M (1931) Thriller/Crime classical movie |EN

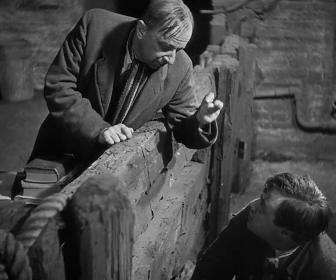(99:23)
And he was relatively unknown, actually,
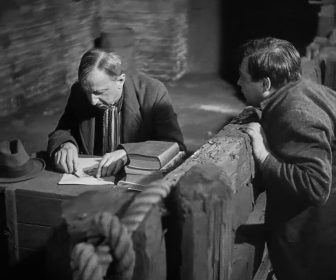(99:25)
when Fritz Lang discovered him on stage and when he persuaded him to act in M. But he was playing in Brecht's Mann ist Mann.
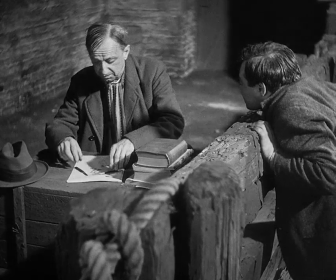(99:34)
He was playing Galligay, which is about, in a sense, the pliability of an individual, how one, you know,
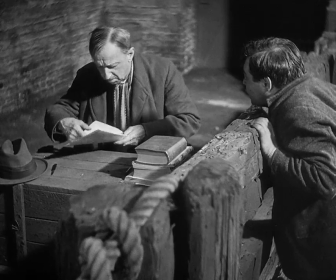(99:42)
subjectivity literally can be molded and shaped by larger forces. I think that's what fascinated Lang
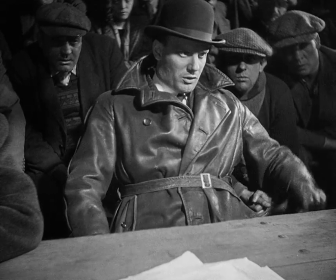(99:50)
about Lorre, that this round childlike face and the corpulent body that is not,
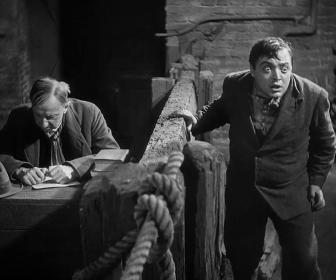(99:55)
as I said before, not unlike Hamann, seem to conceal some demonic force that could erupt at any moment.
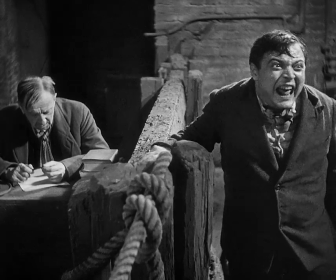(100:04)
And he's both the good uncle and he's also the child murderer. That this is possible in one figure, I think this is what fascinated Lang.
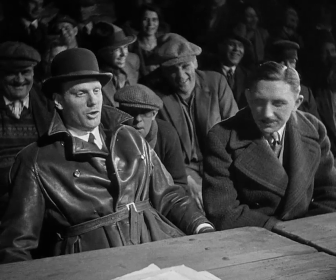(100:12)
And I think Lorre's acting, in fact, emphasizes the split between himself and his deeds, leading the audience to wonder who he really is.
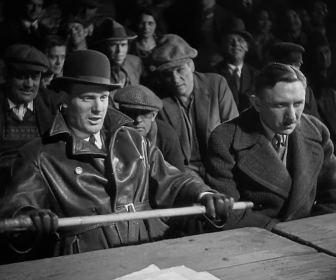(100:21) dein Leben lang auf Staatskosten verpflegt wirst.
In that sense, this film, for all of its realism, for all its, you know, in a sense,
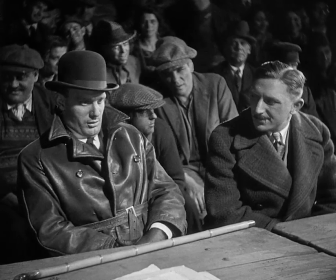(100:29)
social emphasis, does take us back to the haunted screen of earlier Weimar cinema,
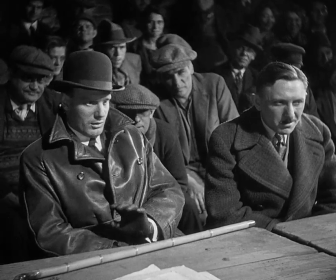(100:36)
insofar as we see this individual who has this monster in him.
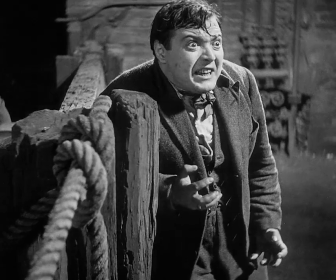(100:42)
But we see the monstrosity not as some sort of uncanny effect, but as a social product.
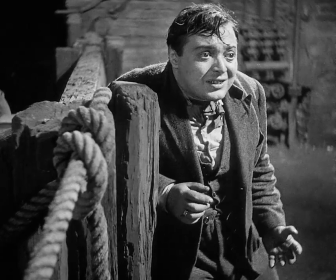(100:48)
That is a very good point. And it's not actually pursued in the film itself.
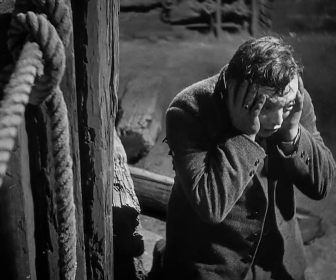(100:53)
We don't quite know how he became what he is, except that his psychological disposition,
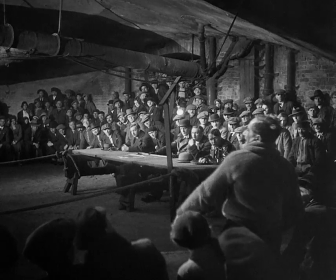(101:00)
be it the result of shell shock in the First World War, which I think it is,
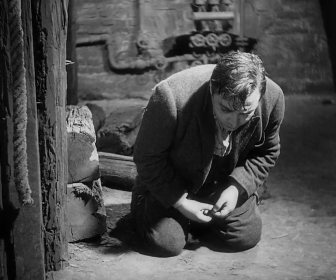(101:06)
or another trauma that he has not mastered,
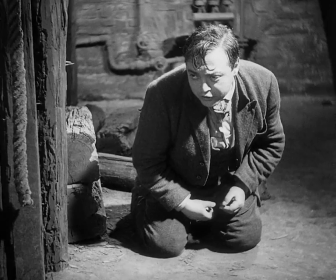(101:12)
whatever it is, it basically drives him. And this comes out, of course, in this famous monologue where he has full stage time,
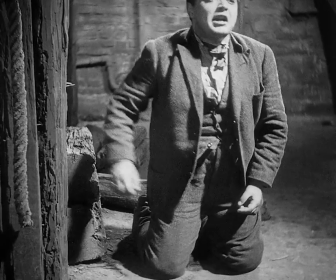(101:20)
like a stage actor, and the camera respects that, where he says, I'm being pursued by myself.
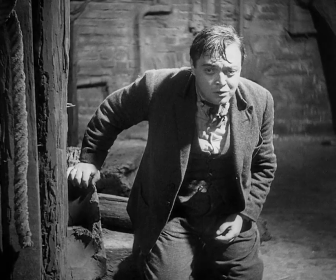(101:26)
So he is actually two figures in one.
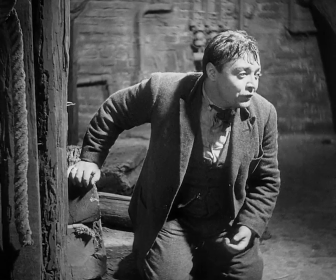(101:30)
I mean, that takes us back to, of course, the doubles, the doppelganger, the, you know, one of these quintessential motifs of Weimar cinema,
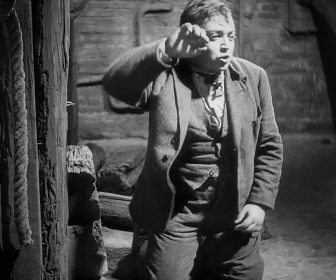(101:37)
takes us back also, obviously, to romantic literature of the 19th century.
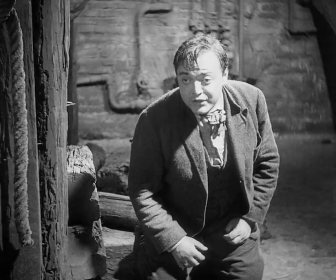(101:43)
Exactly. And this is, so to speak, the classical aspect, the expressionistic strand that goes through the film, the doppelganger motif,
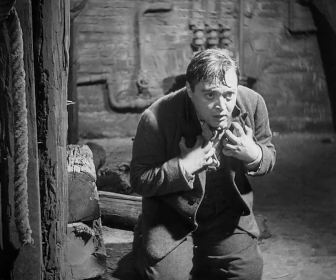(101:50)
of course, also reinforced by the lighting, as we said before, and by this whole,
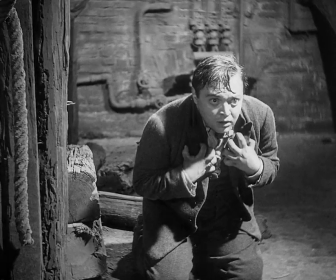(101:57)
I would say, expressionistic acting that is unpredictable, that is highly stylized.
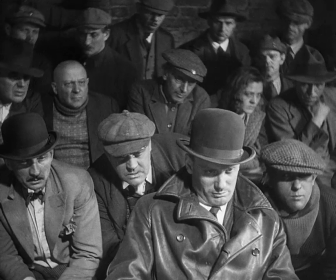(102:07) Du willst also damit sagen, dass du morden musst.
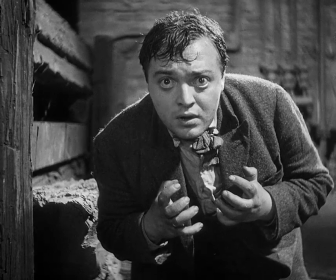(102:15)
And this will be the bravado moment for Lorre in this film.
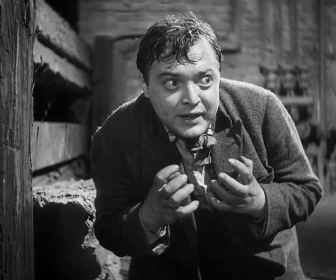(102:20)
As this scene unfolds, more and more the camera will hold on him.
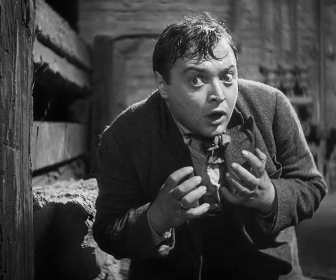(102:26)
We will have long takes that allow this amazing performance to have its own visual integrity.
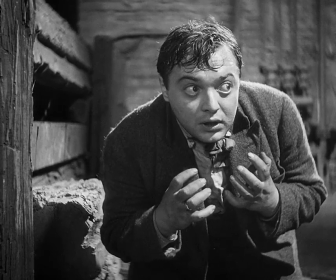(102:32)
Long allows this performance quite literally to breathe.
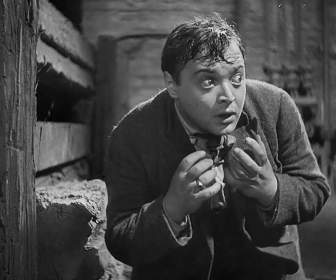(102:37) Ja, manchmal ist mir, als ob ich selber hinter mir herliefe.
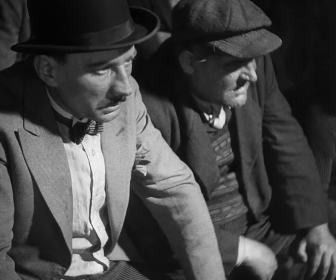(102:44) Ich will davon, von mir selber davonlaufen. Aber ich kann mir nicht entkommen.
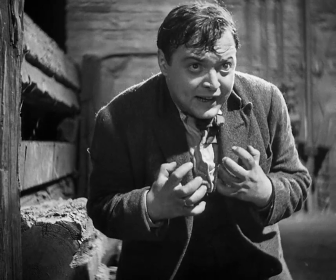(102:51) Muss den Weg gehen, den es mich jagt. Muss rennen, rennen, endlose Straßen.
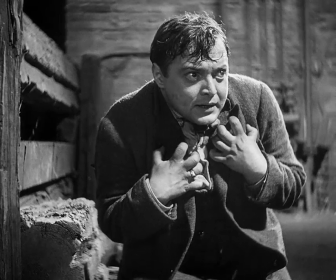(102:59) Ich will weg.
It is typical that we think of and talk about as a Fritz Lang film.
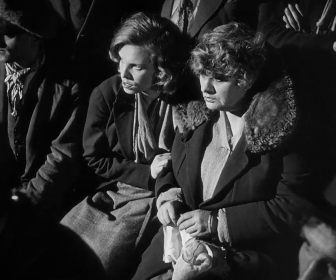(103:04)
Perhaps that's an injustice. This is equally a Peter Lorre film. Definitely. I think M made Lorre a film star,
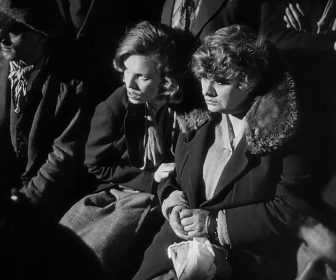(103:12)
and I would also maintain that Lorre made M into the film that we know to a fault,
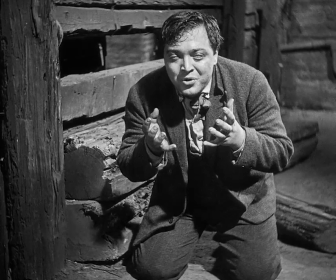(103:20)
in the sense that the film stuck with Peter Lorre throughout his career.
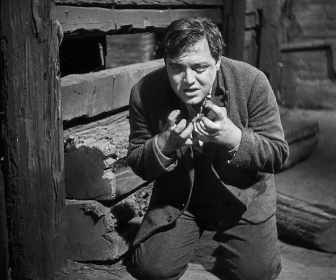(103:24)
And when he came back in 1950 to Germany, all he could do is make another film about a serial killer.